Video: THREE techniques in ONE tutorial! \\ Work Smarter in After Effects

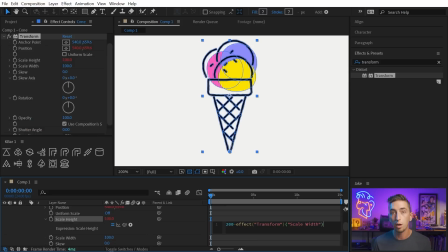[8:15]
So this is going to give the scale height a value of 200 minus whatever the scale width value is. I'll finish with a semicolon and click off, and nothing changes because 200 minus 100 is 100. But as soon as I increase the scale width, it's going to squash down. The scale height is going to be affected inversely of the scale width.
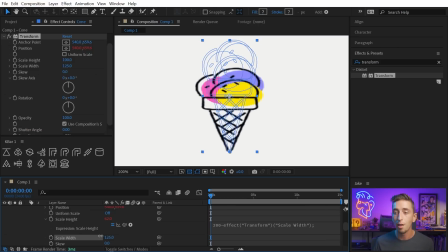[8:35]
So I can squash and stretch this very easily now, and I can even move my anchor point around to anywhere I want. I can see the wireframe of my vector paths to that original layer. So if I wanted to squash and stretch from the top instead of the bottom, I could do that.
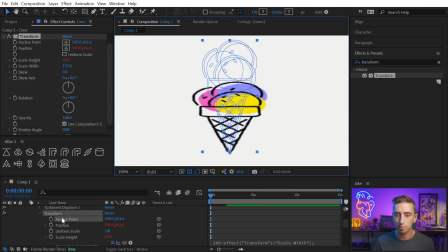[8:49]
This is a really flexible rig and something that you only have to build once, and then you could just save it as an animation preset just by clicking on Transform, going up to Animation, Save Animation Preset, and then it will show up over here in your animation presets, wherever you saved it.
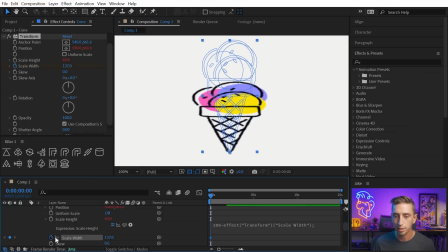[9:03]
All right, now that I have my rig, I need to actually animate it. So let's add a keyframe to the scale width, and I'll press U to isolate just that keyframe, and I'll zoom in.
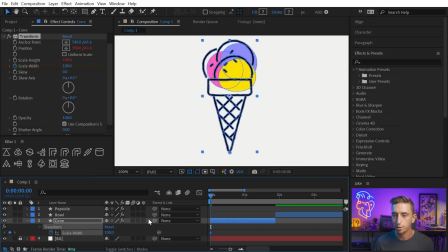[9:11]
I want this to start obviously at 100%. Then I'll go forward maybe 6 frames. So I'll just scrub forward to frame 6, there we are, and I'm gonna scale this up. So I want it to stretch up anticipating the motion of it squashing down before we match cut to the next layer.
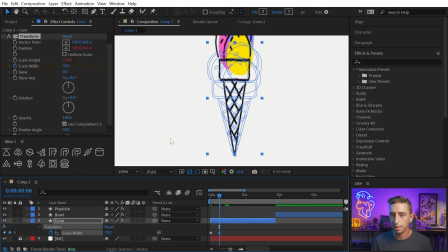[9:27]
So this is gonna be stretched pretty extremely. I'm gonna go up to maybe 70% on the width and then drop down maybe 3 frames forward. So I'll use page down 1, 2, 3 times. And then crank this value up so it gets really squashed out.
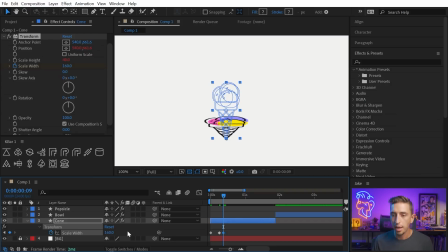[9:41]
So we'll go up to maybe 160 for that downward position. And then I'm just gonna complete the bounce animation and you'll see why in a second. So I'm gonna go forward, let's see, that was 3 frames down. We'll go forward 3 more frames up and probably go as far, if not further, than we did before.
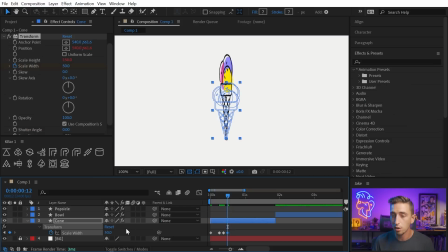[9:58]
So maybe the scale width we'll put down to say 50. It's really tall and skinny here. We'll go forward 1, 2, 3, 4 frames and then drop it down. Not quite as extremely this time, maybe around here. And I'm using that wireframe of the original vector artwork as my reference for where 100% is.
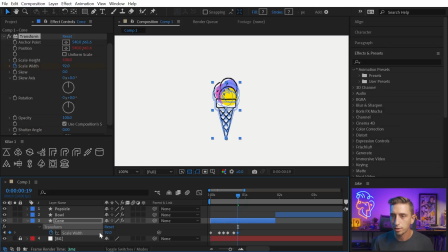[10:16]
And then I'll go forward a few more frames. I'm not really counting at this point. I just wanna set my keyframes and then I'll adjust the timing afterwards. So we'll just go back and forth a few times and wind up back at 100. And I'm just gonna easy ease all these keyframes with F9 on the keyboard and just play this back to see what it looks like.
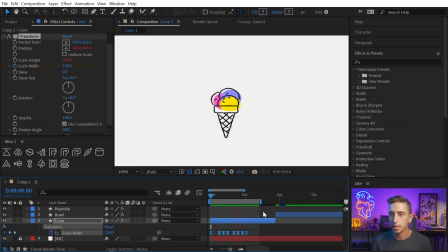[10:35]
All right, not bad. I've got the keyframes there, but the timing needs some adjustment.
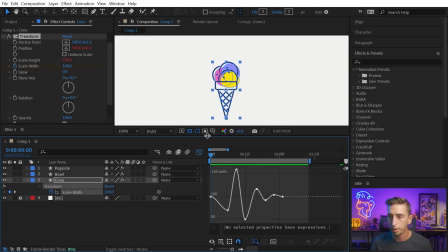[10:39]
So let's zoom in here, and actually I'm gonna ease some of this as well. So I'm gonna bring up my graph editor, and I'm using the value graph, which if you go to this menu right here, it's off my screen recording, but just below this first option is edit value graph, and that's what I'm seeing here.
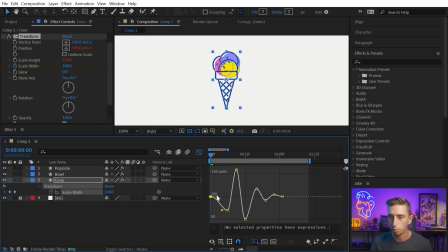[10:54]
I know I wanna make this ease out of the first position really strong, so I'm just gonna pull that handle out while holding shift, as well as pull this one out a little bit while holding shift, this one as well. And that will make these incoming and outgoing velocities of these two first keyframes much more extreme.
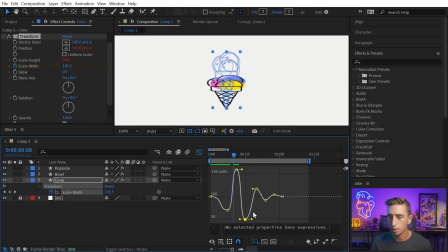[11:09]
Honestly, I'm probably gonna wanna do this across the board a little bit, just so it's not at its default easing value of like 33%, I believe is the default. Just sweetening this a little bit makes everything feel a little bit more snappy. So let's just play that back, and already we're getting a much better feel.
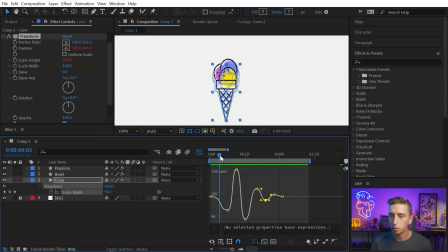[11:27]
Now, that might be a little bit too extreme on the way back up. That's a little stretched out, so I'm just gonna grab this keyframe right here while holding shift and pull it back. And now our most extreme keyframe is when it bounces down the first time, which is good because that's where I'm gonna do my match cut, right on that most extreme bounce.
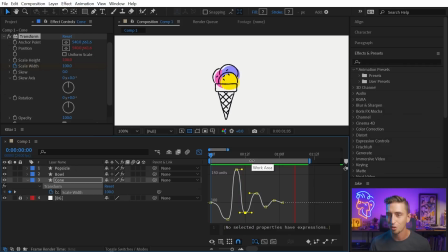[11:45]
And that's a great way to hide the match cuts, but I'm getting ahead of myself. Let's finish this off. I think I'm oscillating one more time than I really need to. So instead of having it go up, down, up, down, up, down, I'm gonna get rid of those last two ups and downs right here.
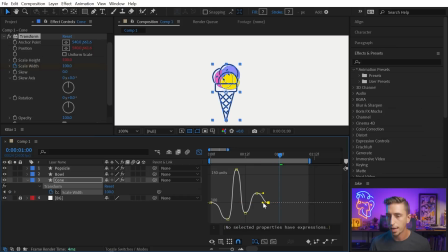[12:00]
Just delete those two keyframes, bring this one back, and that way it won't be quite as extreme. And I'm just adjusting these a little bit. I'm not even seeing what those adjustments are doing, but once you get used to the graph editor, you can kind of read it and understand what the motion is gonna look like just by the timing and spacing.
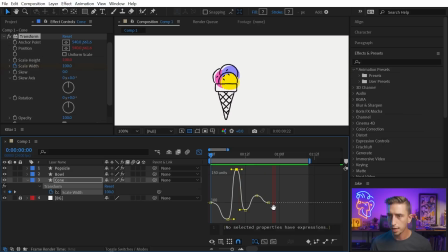[12:17]
So let me play this back again. And that's looking okay. I think this last value is just a little too high and a little too snappy.